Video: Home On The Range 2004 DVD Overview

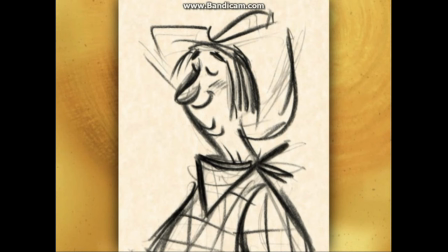(66:08)
This is a very early sketch that was a pretty big influence on the look of Pearl once she changed from being a male.
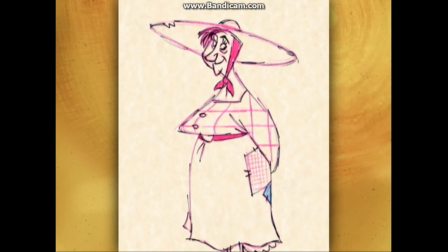(66:16)
This sketch is kind of a midpoint. She's definitely on her way to being the character that she ended up.
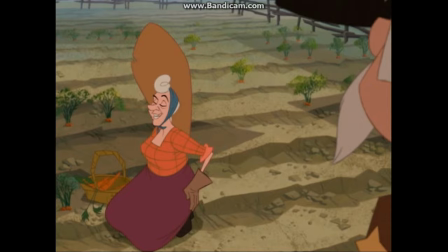(66:21) Good morning, Sam. Oh, is that Arnie Horse getting away from you again?
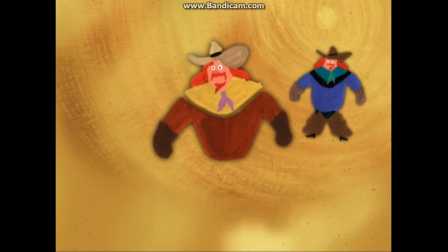(66:27)
These are early explorations I did on Slim. The directors picked, we know we like the red hair.
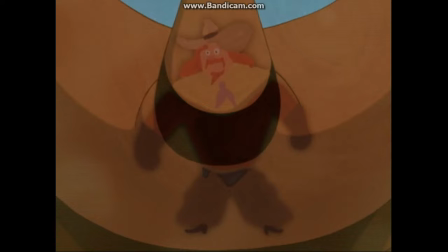(66:33)
We like the orange one as far as the shirt and maybe the chaps from the one on the right side of the screen.
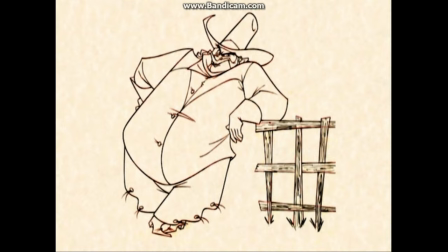(66:44)
This is an early drawing of Slim, closer to what we ended up with in the film.
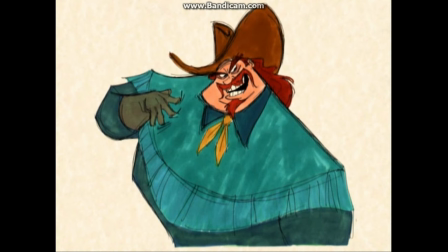(66:49)
And here we have the final design, just taking elements from all those previous designs we had done, and this was what we ended up with.
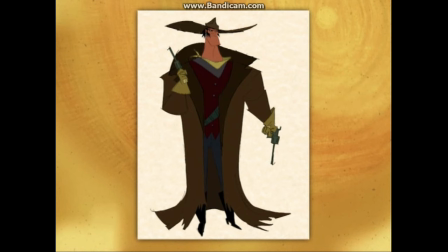(66:58) 5,000 Texas Longhorns! Not bad for one night's work!
This is our character designer sketch of Rico.
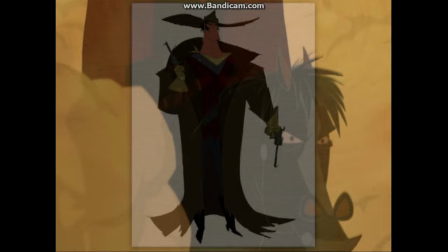(67:06)
You can see he's a little bit more caricatured here than he ended up in the final film.
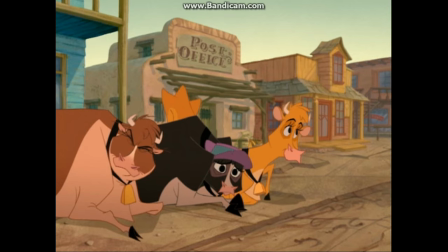(67:10)
We tended to pull him in a little bit.
Who is that?
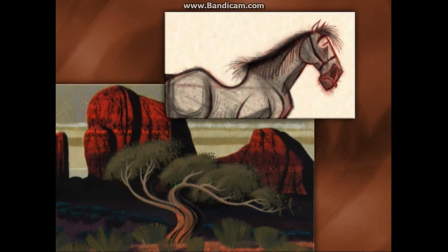(67:18)
This is an early sketch of Buck trying to keep the shapes in a strong language that worked with what we were doing with the backgrounds on the film.
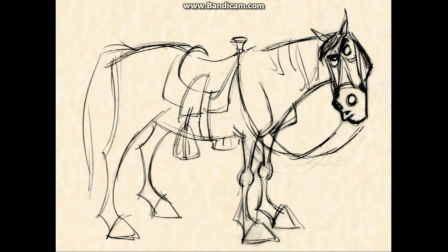(67:26)
This is an early animation drawing of Buck exploring his attitude,
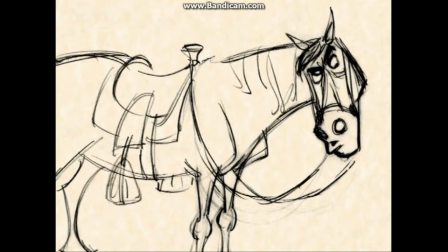(67:31)
and I think it really comes across as far as the way he reacted to the three cows when they first showed up in town.
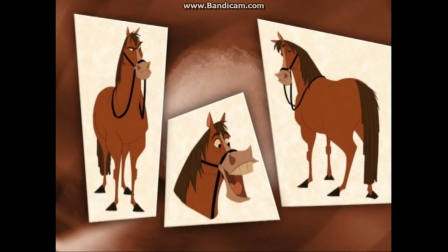(67:36) Well, if it isn't three maids a-milking. You girls a little far from home, aren't you?
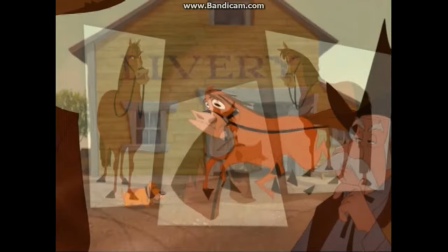(67:42)
And this is our final model of Buck. He's a very tough character to do, very deceptively simple.
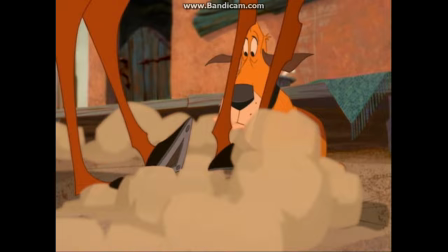(67:48)
The character really comes through in the animation.
Cleaning up the West. Kicking bad guy behind.
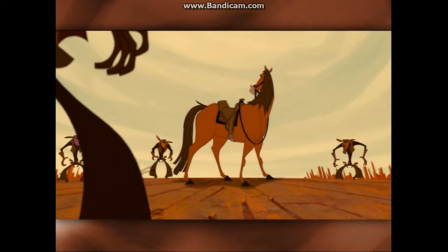(67:54) Woo! What up?
Buck's fantasy sequence.
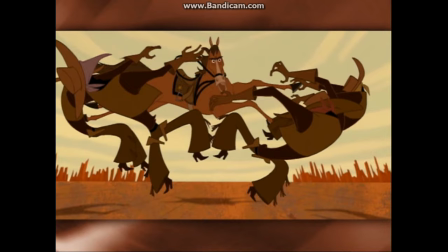(67:57)
This sequence and also the yodeling song were the two parts in the film where we really got to push the style.
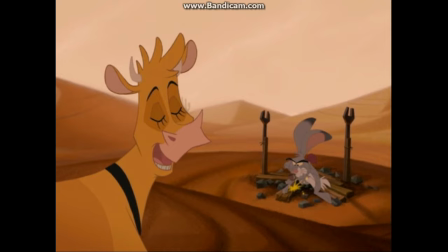(68:04)
This was real fun.
He's a genuine desert shaman, our very own wise man.
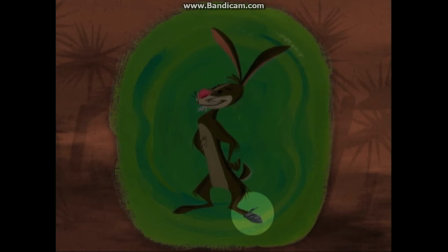(68:12)
This is an early, early development painting just exploring Jack. He actually has a bandaged foot here.
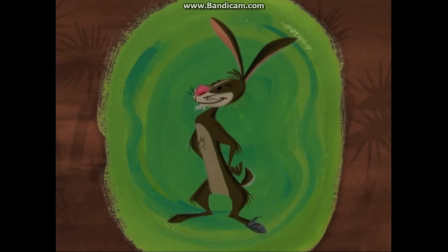(68:18)
This was before we went with the peg leg. He's got his attitude here, though, that's for sure.
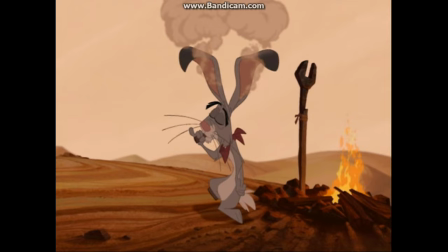(68:23) Yeah. Woo! Dang! Damn it!
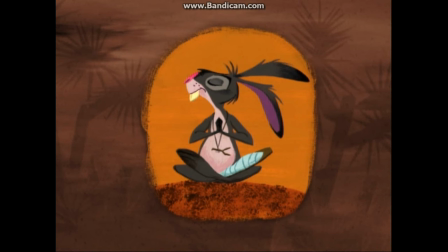(68:29) This happens all the time. Now, where was I?
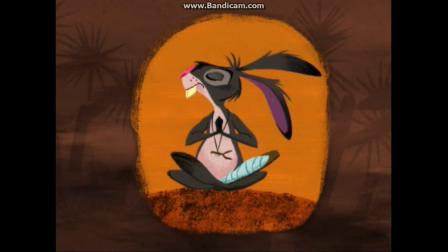(68:32)
It's funny because here his character was written like what Grace ended up in the film, which was kind of a new age type spiritual character.
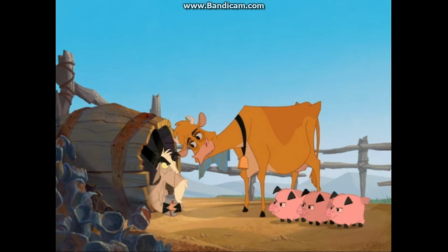(68:40) This is an organic problem, and there's a holistic solution.
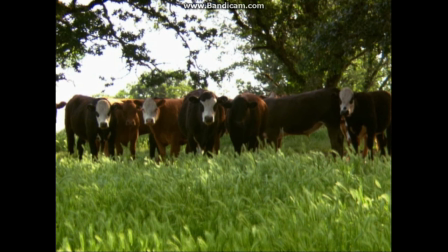(68:46)
Cows can kind of look all the same,
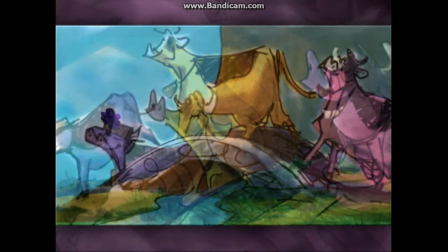(68:48)
so it was tricky to get them into three individual characters that were not just their personality, but also their shape language.
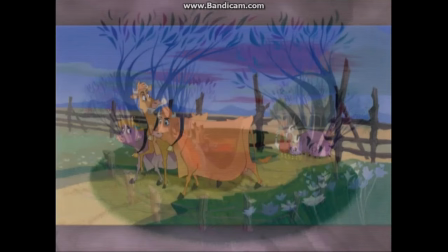(68:56)
this initially established the idea of doing the three cows as leads.
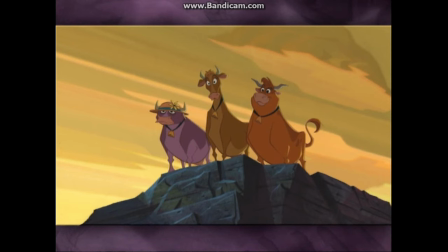(69:02)
We were trying to get three very, very distinctive cows. A purple cow and a tan cow and an orange pinkish cow.
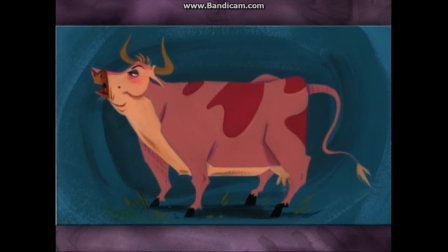(69:10)
Grace obviously stayed tan and Calloway moved from being purple to black and white and Maggie to a brown cow.
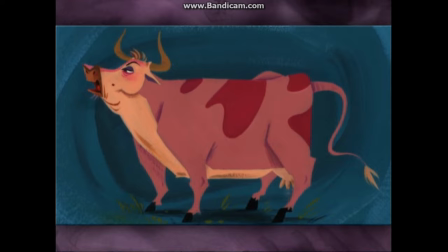(69:17)
This piece was a big influence on the character of Maggie, the kind of bold brassiness of the character.
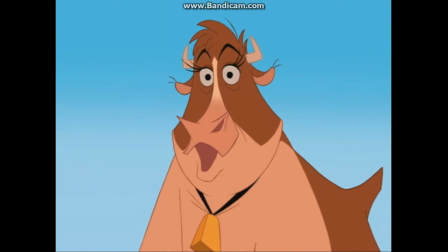(69:22) This one's for me. Oh, that was good.
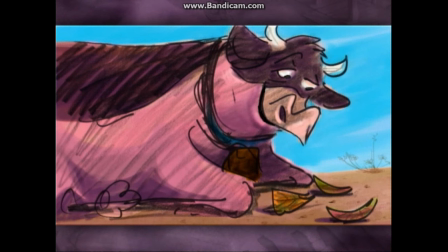(69:28)
She's a little softer here than what she ended up, but still her shape language and her size language definitely is apparent here.
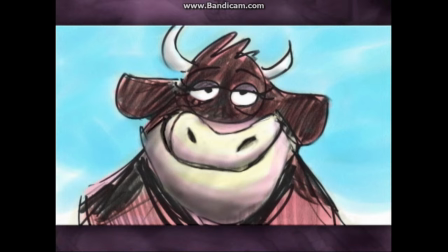(69:37)
This, again, is an early drawing, and I think just sets up the mood and kind of tone of Maggie's character.
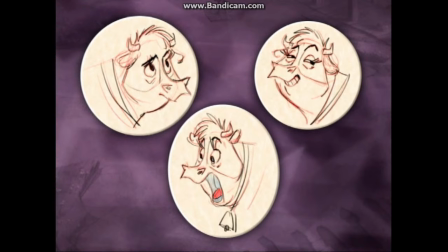(69:43)
These are more final designs of Maggie, kind of exploring Roseanne-type expressions on the character.
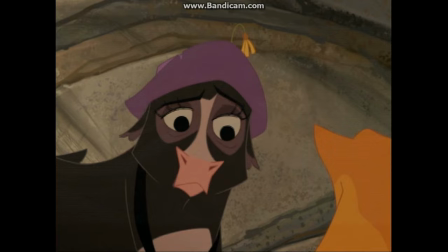(69:51) Look, we don't eat meat. It's kind of like a professional courtesy. Perhaps we'll dine with you some other time.
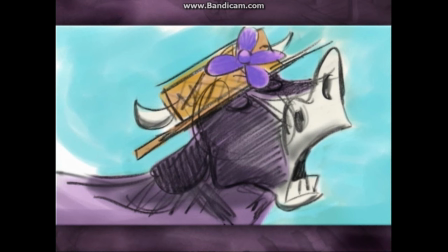(69:57)
It's an early storyboard sketch of Calloway that really
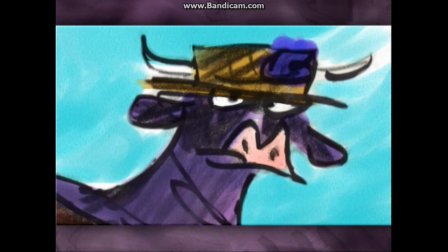(70:02)
conveyed that upper crust English mood that we were trying to get with her,
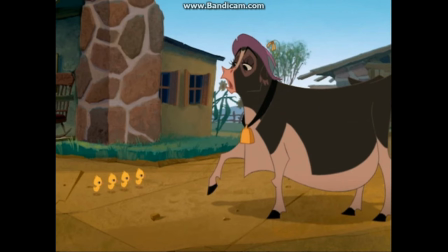(70:07)
that Judi Dench did in the final film.
Now, tut tut, no mushy goodbyes, my little ones.
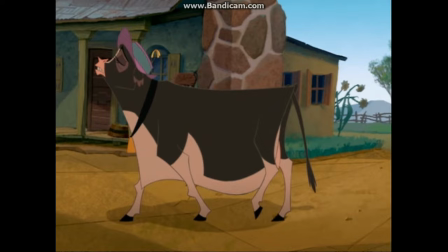(70:13) You know how I get about overly emotional displays.